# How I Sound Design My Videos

If you don't know where to start, look at a scene, visually look at a scene.
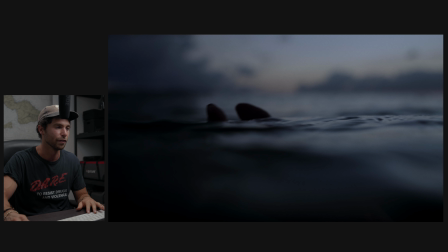8:21 So let's just look at this scene of this hand in the water, super beautiful shot.
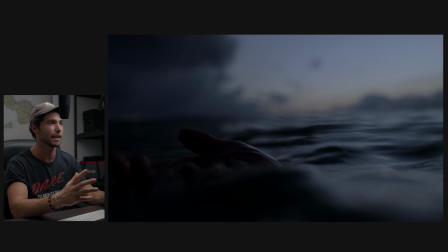8:30 What are the sounds that you're going to hear looking at that piece? Your ears are going to be flooded with water.
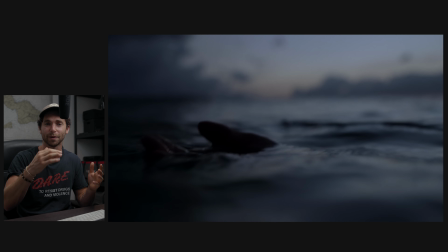8:36 It's going to be, you're constantly going from over top of the water to under top of the water.
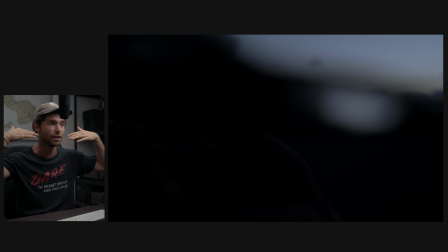8:41 So when we're above the water, what I want to hear is, the sounds of light waves crashing.
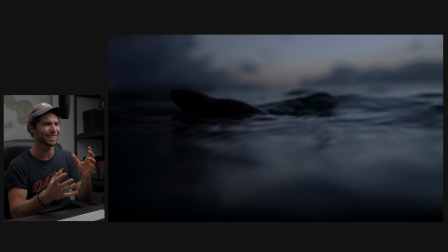8:47 And then when we go underwater, what I want is that like underwater, like deep, like vocal, I don't even know how to describe it.
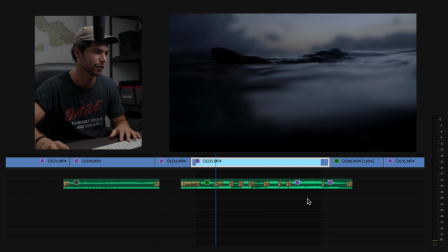8:56 So if we zoom in on the sound design that I did for this specific scene right here, this is all it is.
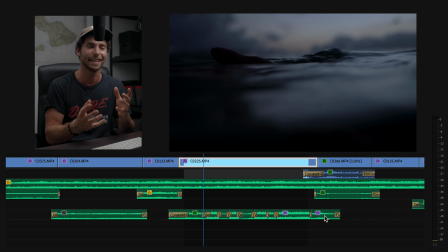9:02 Right here, just one line of alternating above water waves to underwater waves. This is without the audio track.
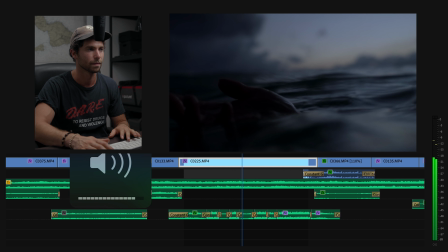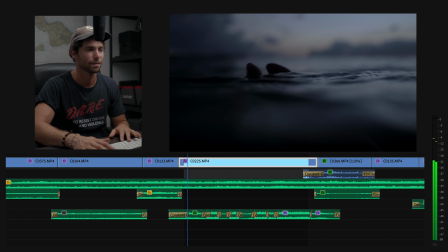It feels like it's real, but it's all just manufactured sounds that I didn't even spend a ton of time on.
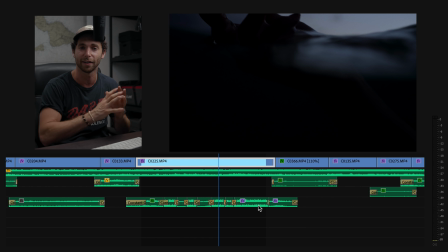9:29 So what I did down here was just lay down a layer of water from above the surface. And then I would just, when the water would come above the frame, what I would do is grab these little underwater pieces and then
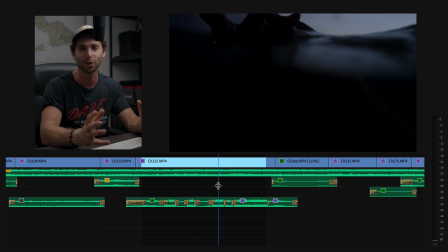9:44 just drop them in over top of that wavelength to smoothly transition that sound so it doesn't sound like it's just like cuts from one to the other. I went to the audio transitions tabs up here in effects and just dropped a constant power between those cuts, and that's all I did. And everyone was loving this specific sound design technique, so that's why I'm talking about this one. And it's so simple. It's just me imagining what it would sound like to be in that scene.
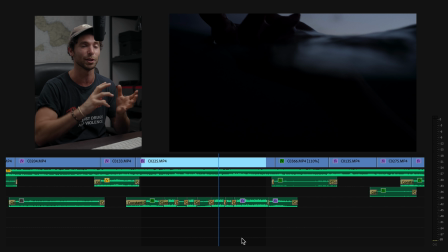10:11 Quick little tip. So for really like cinematic, majestic type projects like this one, what I do to the sound design is I actually add this layer of studio reverb to it.
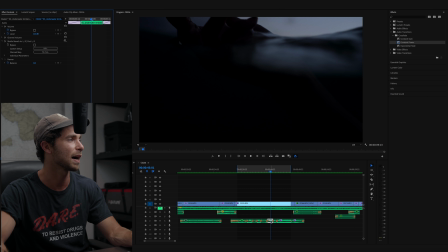10:22 And then once studio reverb is over top, what I do is I go to edit it and I click Great Hall. And what Great Hall does is give it this reverb that kind of makes it feel a little more full and echo a little bit more. And it drags out and doesn't feel so sharp. Hopefully that was a good learning experience for you. Admittedly, sound isn't my favorite part of the project to both do in the creation and also talk about to you. There's way more fun things I'd rather be talking about, but thought this was important. I thought it would help you out a ton. And yeah, thanks as always for watching. I love you.